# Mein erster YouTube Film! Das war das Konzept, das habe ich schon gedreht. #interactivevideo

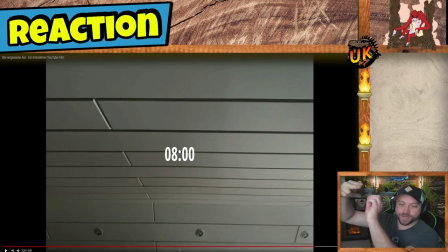[12:11]
Wenn ihr auf jeden Fall die Finger so haltet vor die Kamera und die Kamera dann dabei so nach oben in die Sonne haltet, dann bekommt ihr diesen Effekt hier einfach.
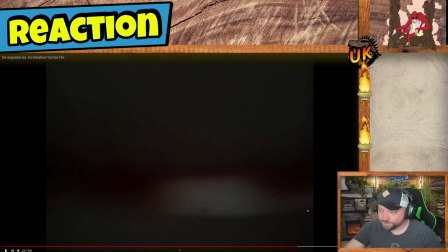[12:19]
Dann sieht das so aus. Ja, mit so einem Schatten eben noch hier in der Mitte. Das heißt, ich habe hier einfach nur meine Finger aufgemacht im Endeffekt. Und das sollen die Augen sein, die aufgehen.
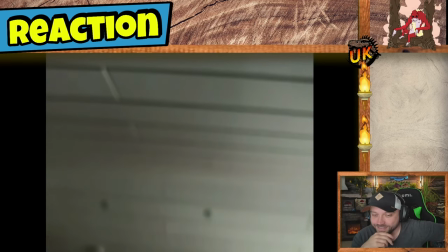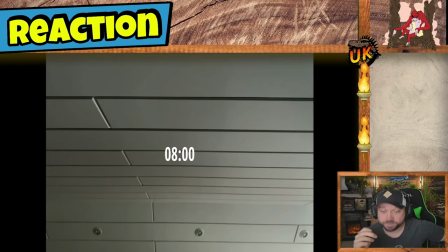[12:37]
Acht Uhr morgens, genau. So.
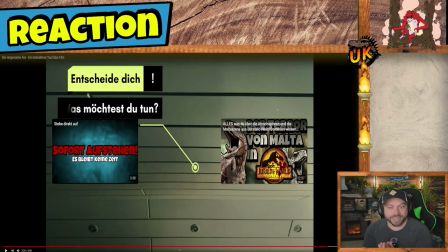[12:43]
Da kommt es schon. Genau, jetzt wache ich nämlich auf und jetzt kommen hier die Entscheidungen. Entscheide dich, was möchtest du als nächstes tun. Jetzt zeigt er mir halt hier auch ein anderes Video von mir an.
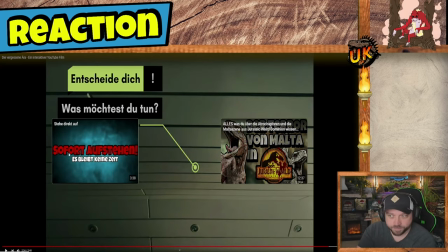[12:53]
Das ist eigentlich Bullshit. Du hast jetzt dann eben solche Fenster kommen dann. Sofort aufstehen. Es bleibt keine Zeit. Oder liegen bleiben, was waren die andere Optionen? Liegen bleiben und nicht E-Mails checken, es war glaube ich das Handy überprüfen oder irgendwie sowas.
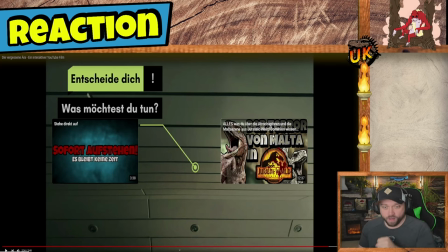[13:10]
Und das war eigentlich wichtig, weil wenn du hier dann das Handy überprüfst, dann bekommst du eine Nachricht auf dem Handy mit einer Information, die du später noch gebrauchen könntest. genau so war es gewesen. So, jetzt haben wir aber halt hier nur die eine Option, weil ich noch keine zweite jetzt hier reingesetzt habe.
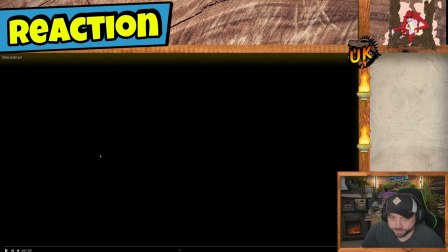[13:30]
Wenn du jetzt gehst auf sofort aufstehen, dann stehst du im nächsten Video sofort auf.
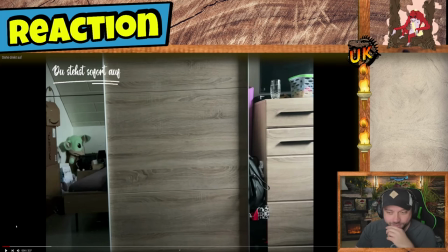[13:37]
Das geht mit YouTube unfassbar gut. Ihr seht jetzt hier unten auch gerade, es hat ein neues Video angefangen.
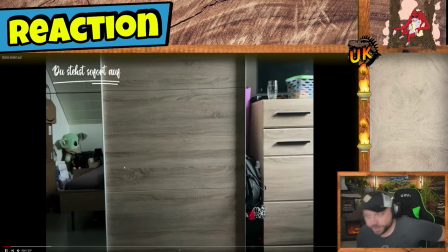[13:44]
Ey, das geht einfach reibungslos. Ich finde, das ist so geil. Ja, jetzt seht ihr halt hier das ganze Chaos.
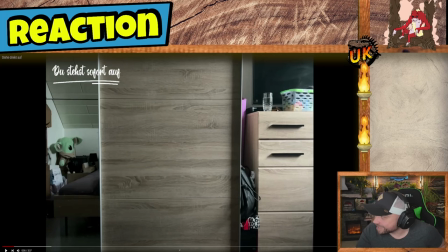[13:49]
Gerade beim Umzug noch, ich stehe einfach alles rum. Wasserglas, Wäsche, Baby-Yoda, ein riesig. Genau. Und das Spiel, also der Film zeigt dir auch immer dann an, du stehst sofort auf. Deine Entscheidung wird dann quasi hier oben nochmal festgehalten.
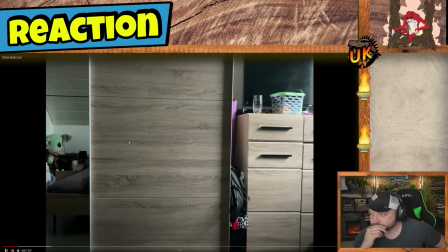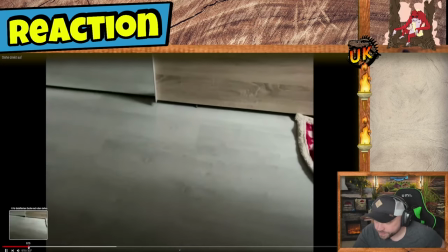[14:12]
So, ich glaube, das kann man jetzt auch mal ein bisschen vorspulen dann gleich. Ja, da kommt gleich was Wichtiges.
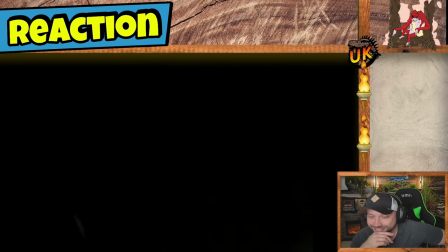[14:20]
Oh Gott, jetzt kommt die Chaos-Wohnung, Alter. Ah!
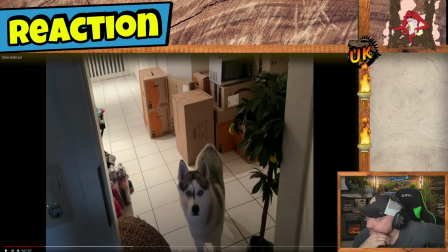[14:27]
Und der kleine Husky. Ja, was jetzt passiert, das war auch eine Idee, die ich dann auch weiterhin umsetzen werde, wenn das Ganze rauskommt, und zwar folgendes, ja,
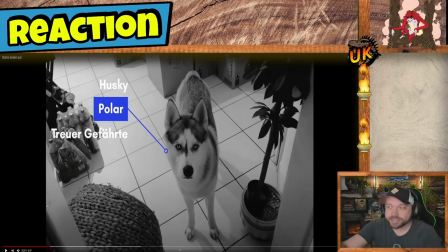[14:42]
Polar, Husky, treuer Gefährte, diese, das ist auch nur ein Konzept, wie gesagt, diese Dinge, diese Schilder hier, die kommen ab jetzt, während die Hauptfigur sich durch verschiedene Räume und eben auch draußen durch den Wald bewegt, immer mal wieder. Aus dem Grund,
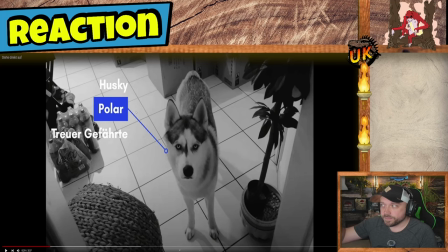[15:00]
dass die euch am Ende dann auf den richtigen Trichter bringen sollen, was die Entscheidungen am Ende jeder Szene angeht. Ich erkläre euch gleich den Gedanken dahinter. Wenn ihr jetzt mal genau aufpasst.
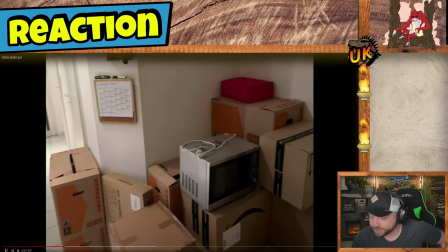[15:20]
Das kommt jetzt noch öfter. Das habe ich einfach nochmal ausprobiert, wie das mit dem Tracken funktioniert. jetzt hier mit dem Pfeilen, Mikrowelle,
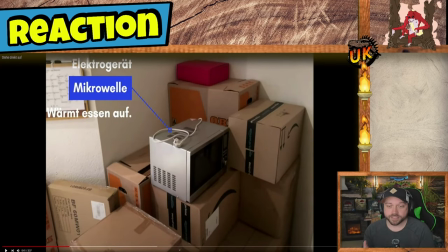[15:28]
Elektrogerät, wärmt Essen auf. Da ist mein Grundgedanke gewesen, dass jetzt hier unten, das ist das Objekt, das hier oben einfach nur eine Info, die ist uninteressant, das hier unten ist eigentlich wichtig zu wissen.
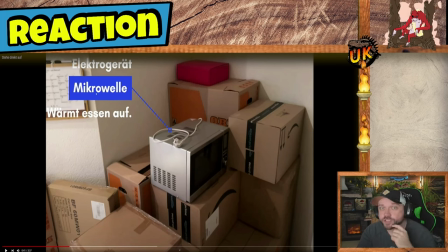[15:45]
Wenn da jetzt zum Beispiel irgendwas kommt, jetzt ganz plump gesagt, wie Bolzenschneider, öffnet Türen oder öffnet verschlossene Türen, Dann würdet ihr euch am Ende, wenn zwei Entscheidungen getroffen werden müssen, vielleicht denken, aha, Moment, da war doch irgendwie was. Das kommt gleich. Gleich erfahrt ihr, wie ich mir das gedacht habe.
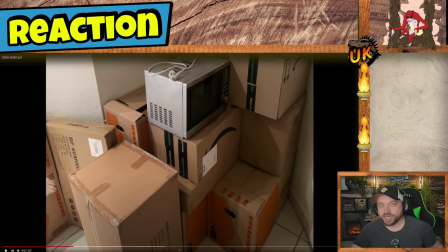[16:05]
Dadurch, dass aber jetzt bei dem Umsehen, dass da alle möglichen Objekte angezeigt werden, muss man da halt auch wirklich aufpassen.
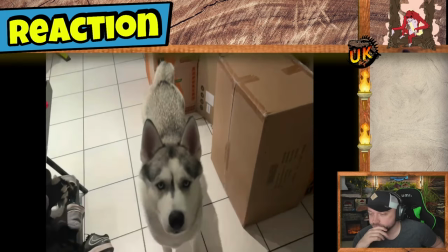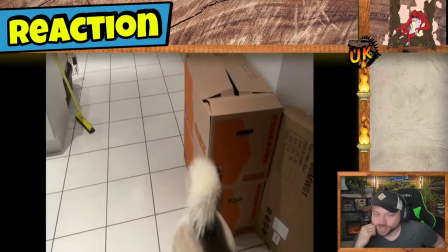[16:16]
Der freut sich wieder.